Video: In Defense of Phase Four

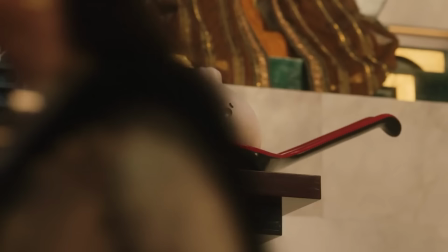And the design of the gods in general, they could have all just been guys in robes, but the omnipotent city was full of all kinds of weird alien-ish super beings.
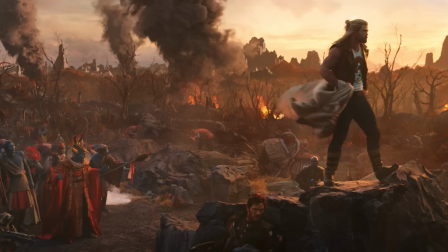Speaking of design, again, Thor's first two costumes were terrific.
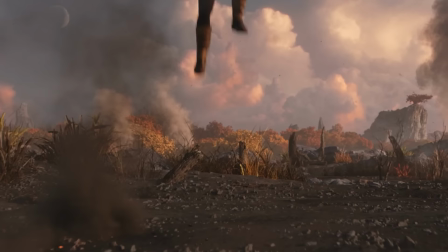His guardian sleeveless jacket was exactly what that character would wear and fit right in in the 80s hair metal soundtrack that Taika Thor movies are known for.
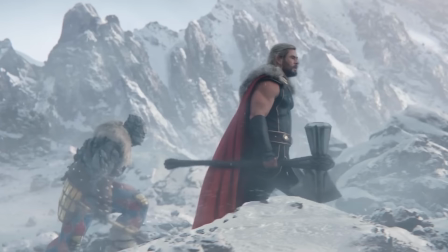And then the second costume, leather with the fur cape, brilliant. I don't know why this was not the costume throughout the movie.
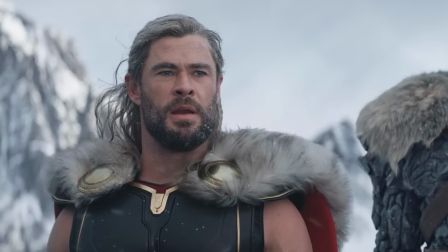It looks great, feels real, and harkens back to the look of young Thor in the Jason Aaron run. And the themes of this movie also really showed through.
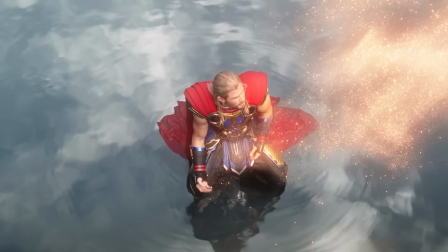What does vulnerability look like to a god? How does hatred corrupt an otherwise righteous warrior?
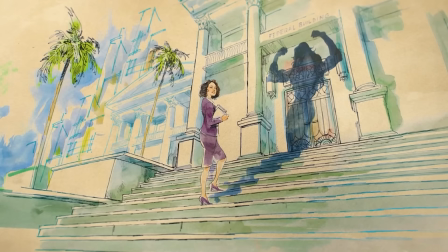I don't know. There's just a lot that I liked there.
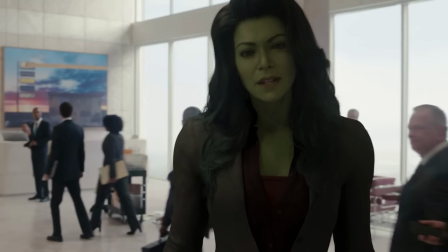Now you guys know I might be She-Hulk's number one fan, and I really did love nearly everything about it.
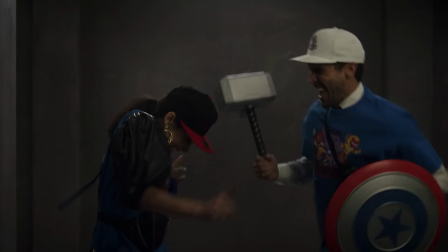Casting, Tatiana Maslany worked as Jen and She-Hulk. All of her supporting law firm cast was fun.
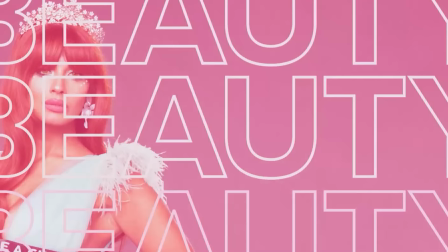This version of Titania felt like the logical reimagining of the character in the age of the influencer.
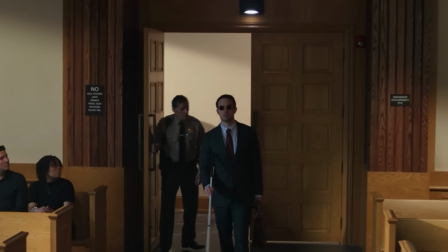All the cameos, Banner, Wong, Blonsky, and Daredevil felt perfectly balanced so that they all made a mark but did not steal focus.
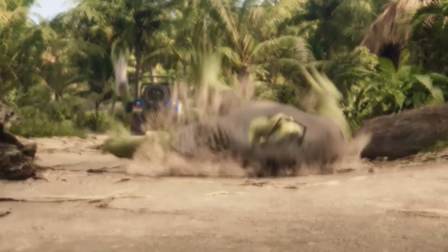Some of the effects were terrific, usually the ones that counted, like the fight scenes, the big moments, all that looked amazing.
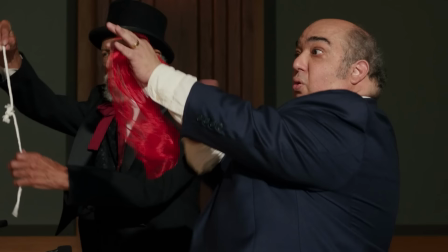And it was funny. A light elf impersonating everyone and trying to get out of trouble with the Asgard is not a place, it's a people speech.
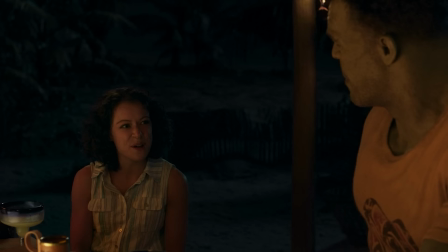The magicians doing magic in court. The wedding. I mean, this show introduced Patty Harrison into the MCU.
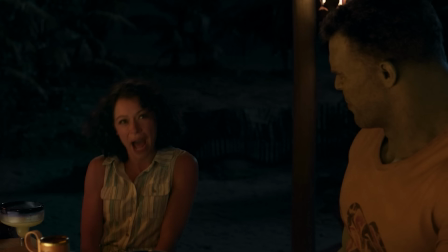Awesome. I think I knew I would love She-Hulk after that first post-credits scene. Had me laughing out loud at 3am.
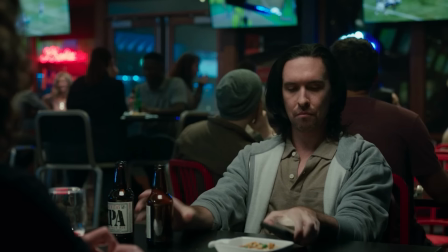You know what else? I liked that She-Hulk was adult. Not like cursing or anything, but just felt like 30 year olds talking, going to bars,
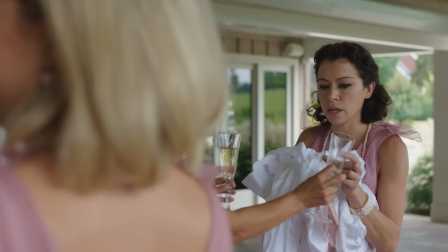going on bad dates, having awkward one night stands, and less awkward ones. We criticize the MCU frequently for not being sexy anymore.
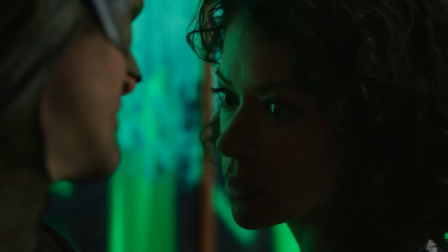It seems like that has been suppressed to appeal to the all ages crowd, and I get that, but this felt like one for the slightly older people.
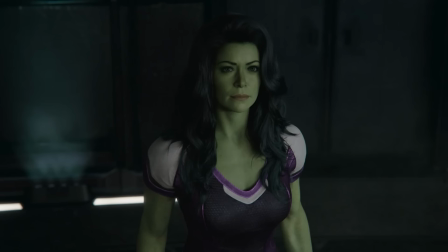And listen, maybe the finale is not for you. I get it, but I loved it. It felt super true to the comics, and also just felt like something new.
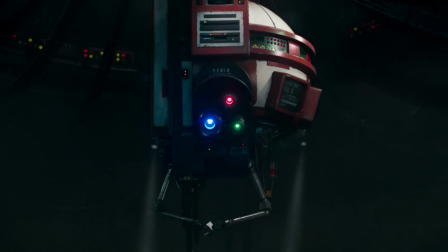Jen's right. Even if a big fight is what we expected, we wouldn't have wanted that either. And the design of Kevin?
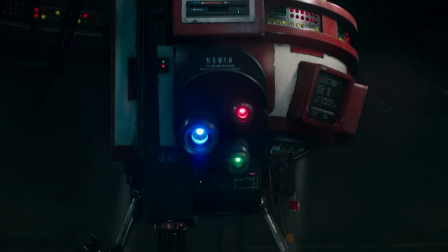Very fun. I love the hat and I'm glad that the director fought for it. She-Hulk gave us so many things.
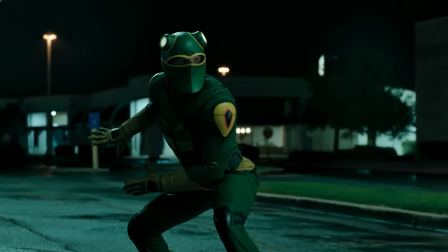Mutants, vampires, Madison, The Wrecking Crew, Leapfrog, Mr. Immortal.
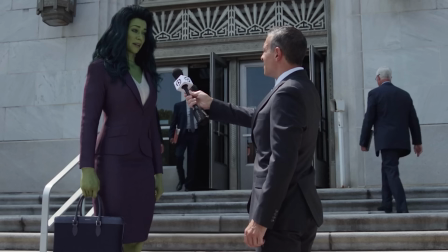We have a Great Lakes Avengers reference. It's only a matter of time until Flatman's powers get changed because they look too similar to Mr. Fantastic.
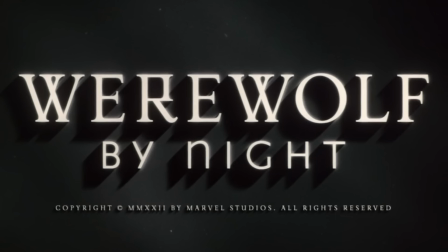I really, really, really just love this show and hope it gets a second season or She-Hulk shows up in something else soon.
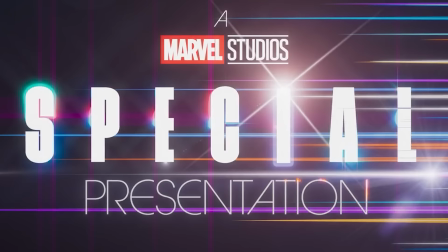Hey everybody, remember Werewolf by Night? Yeah, that was great in phase four. The first Marvel special presentation was pretty much everything you could ask for.
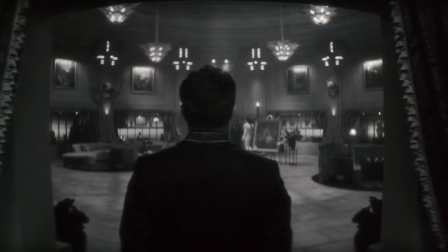Short, fun, bloody, kinda silly, introduced some new characters and concepts, and most importantly, it felt like something we had not seen before.
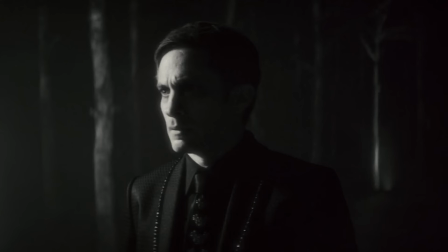It was a complete genre piece felt right out of a Universal Monster Movie marathon. The colors, the lighting, the music, and obviously the overacting.
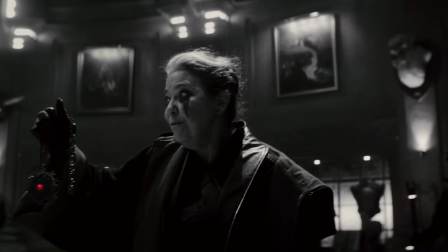I know everybody in it was pretty good, but Harriet Sansom Harris took this thing from a 7 to a 9.
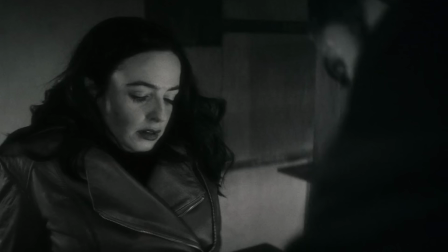She nailed the over-the-top energy you need to make one of these work, and that energy was able to let performers like Gal Garcia Bernal and Laura Donnelly play it a little more reserved,
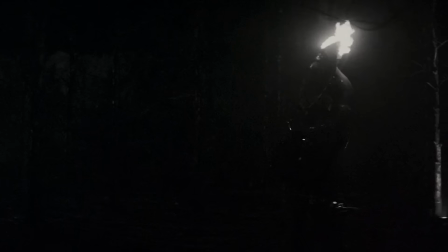and the entire thing did not feel like a drag. On top of that, the practical effects were fantastic.
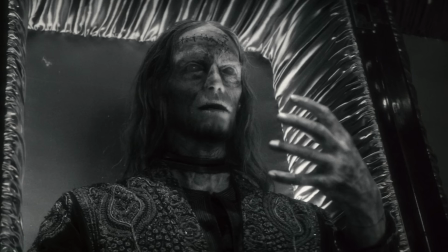All the blood, the flaming tubas, the silly maze, the zombie guy, they were all real and tangible.
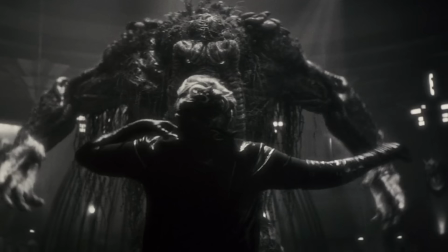And as crazy as it is that Werewolf by Night is in the MCU now, we also have Man-Thing, Ted Salas, and someone burned at the touch of the Man-Thing.
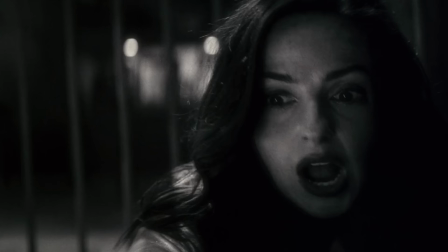I love the dynamic between Russell and Man-Thing, as well as the back and forth between Russell and Bloodstone.
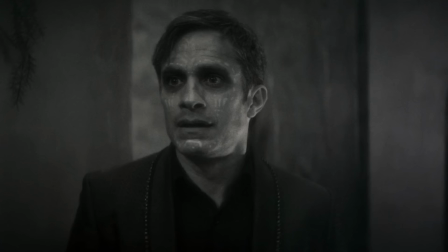I hope all three return for a Midnight Suns something. Maybe Moon Knight Season 2 is the Midnight Suns season?
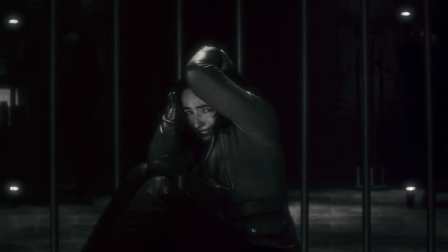Have those four, Blade and the Black Knight, go kill Dracula or whatever.
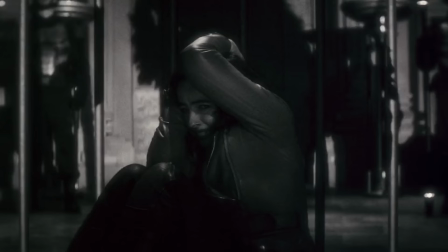Overall, this made me so excited for the future of these special presentations, and I have to give it up to one of my favorite composers,
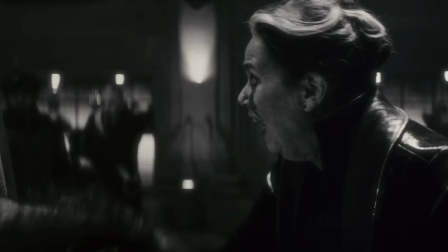Speed Racer's Michael Giacchino, who directed Werewolf by Night.
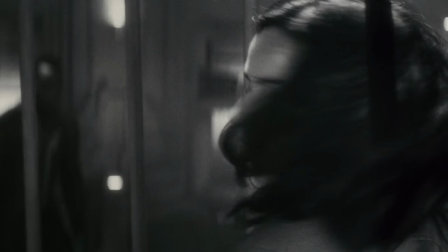The fact that it was the first time he has directed anything is wild considering not only how well it fits into this subgenre but also how much it just looked great in general.
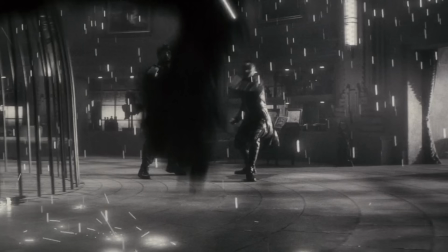One of the best shot things in Phase 4.